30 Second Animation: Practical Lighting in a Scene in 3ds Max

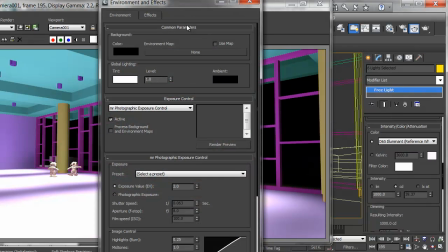There's a distinct chance that the values it came on with are very, very bright, and it is.
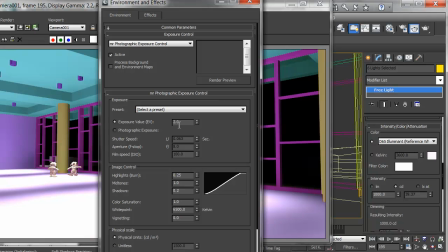An exposure value of 2 is wide open. I'm really going to let too much light in my scene. I'm going to switch to the photographic exposure and open up my aperture. Here it is at a 2.4. I'm going to speed up my film. I like to shoot at 200 for bright indoors sometimes.
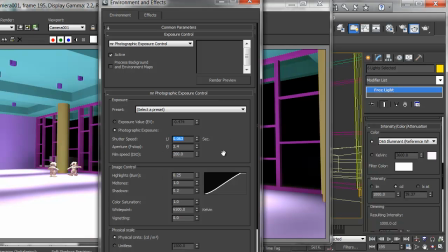And then for the shutter, this is a very, very slow number actually. I'll increase this. I'll try a 24th of a second and speed that up and see how it looks. I'll test render again and see if I'm on the right track.
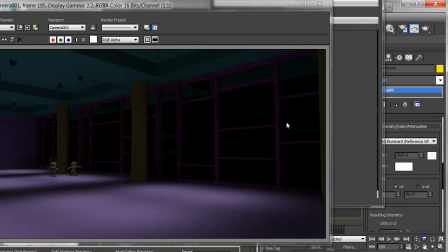Much better. With proper exposures, I really start to get my scene going. I've got big pools of light and darkness, bounce light still on the ceiling, and light on the ecos. I've also got light washing on the columns and the walls. whether the values are right or not, the placement is very crucial.
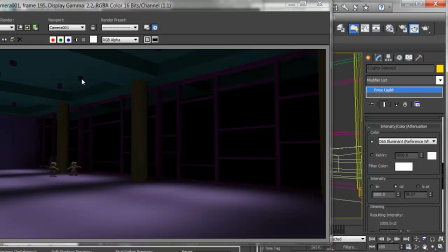It's believable that these lights are on because the light coming from them is in the right place. And that's really the key to the practical lighting. Now I'll bring back up their intensity and see what else I need to adjust.
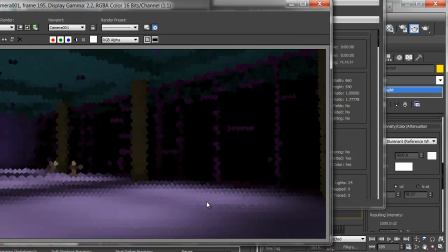It's working nicely. The one thing I can tell is it's going to change when I get the right colors and materials on. This is just object color, and so it's not bouncing the light correctly in the scene.
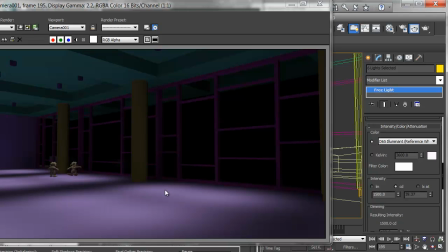But the lights are in the right place, and so they're working well. Just as a check, I'll right-click and turn on Ray Trace Shadows.
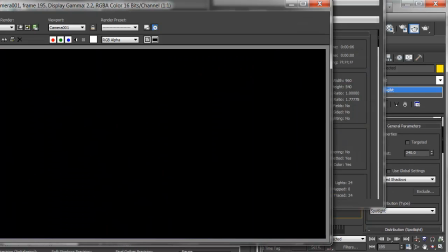I'll test render again and see what I get.
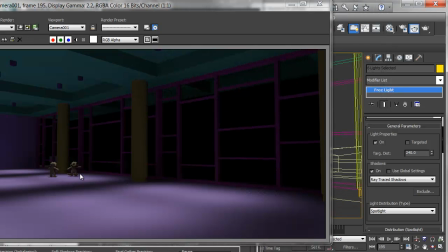It's working nicely. The halfway animated Eco standing over here, with his feet flying up, is shadowing correctly. This is what I mean when I say 3-point lighting is a departure point. They're pretty nicely lit already, maybe just needing a rim light, and my lighting on them is done.
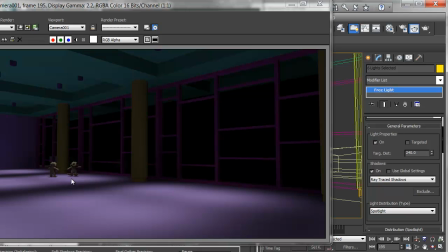I don't have to worry about distinct lighting separating them from the scene, because I'm lit from the practicals, and so they sit in there fairly naturally.